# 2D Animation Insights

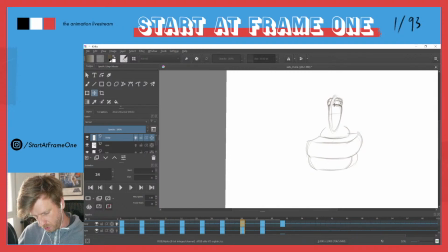47:01 It's gonna it will happen the same way as the eyes are squashed here. You see, although it's an up movement, in this drawing, the head is pushing the eyes up.
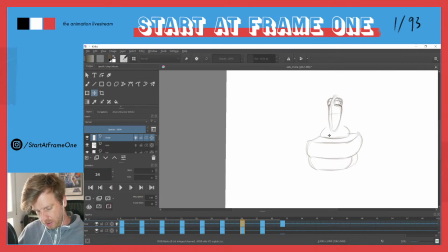47:19 That's why they're still squashed. And the same thing applies now as we on the head, as we have this body mass coming from beneath. So
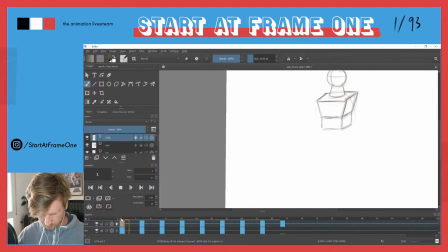yeah, let me get this very quickly
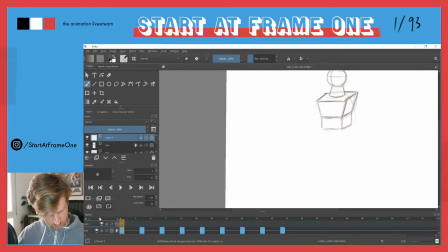47:54 done in a separate layer here, because I feel so.
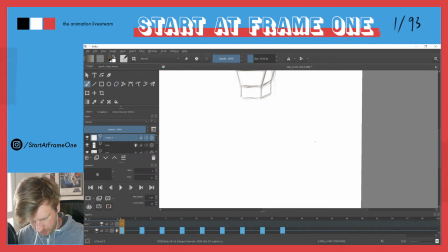I actually want to treat the chest and the belly separately.
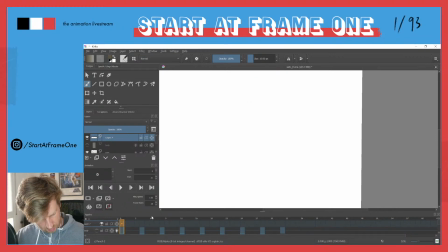48:15 So let's get rid of, let's create a new one.
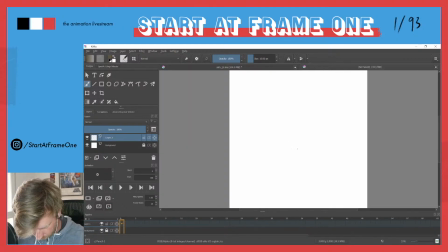Basically, we're gonna have our belly.
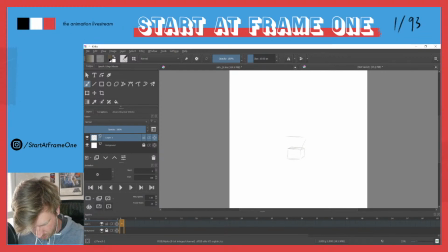48:40 On top of our belly, we have our chest.
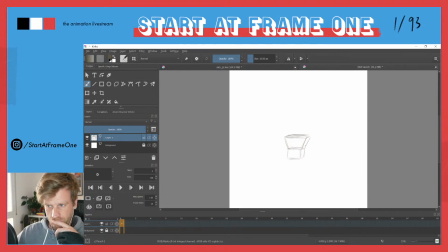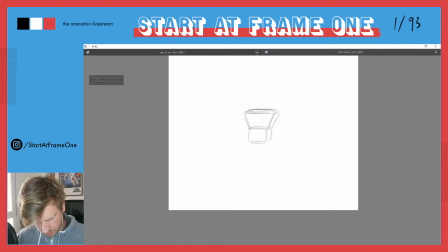49:05 So let's say this is our highest point. This up.
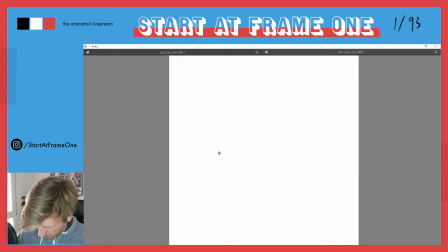49:12 And now things start to move down. The force
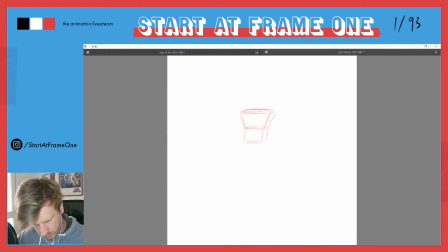the object that makes everything move would be basically the belly, I would say.
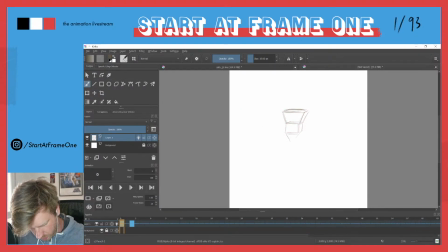49:42 No, not. Let's bring in kind of a pelvis shape as well, because that would actually be
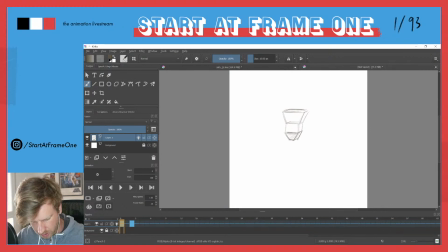50:00 the object where the force is coming from, as the legs are attached. So okay, let's see. So now our
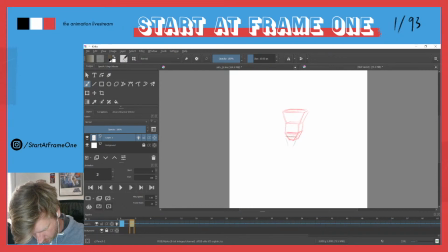50:17 pelvis would start to move downwards, which means it would drag our belly with it.
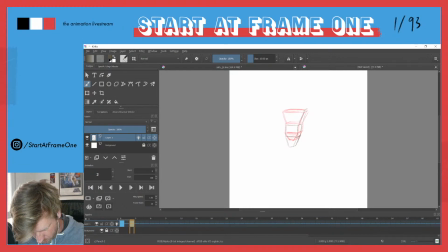50:38 And thinking about a loop already, our chest would be still moving in the opposite direction, as we were just coming from beneath.
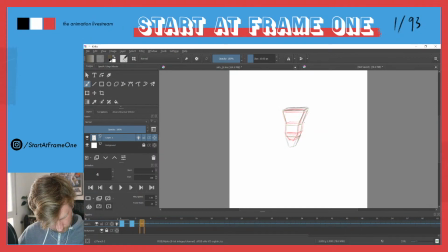So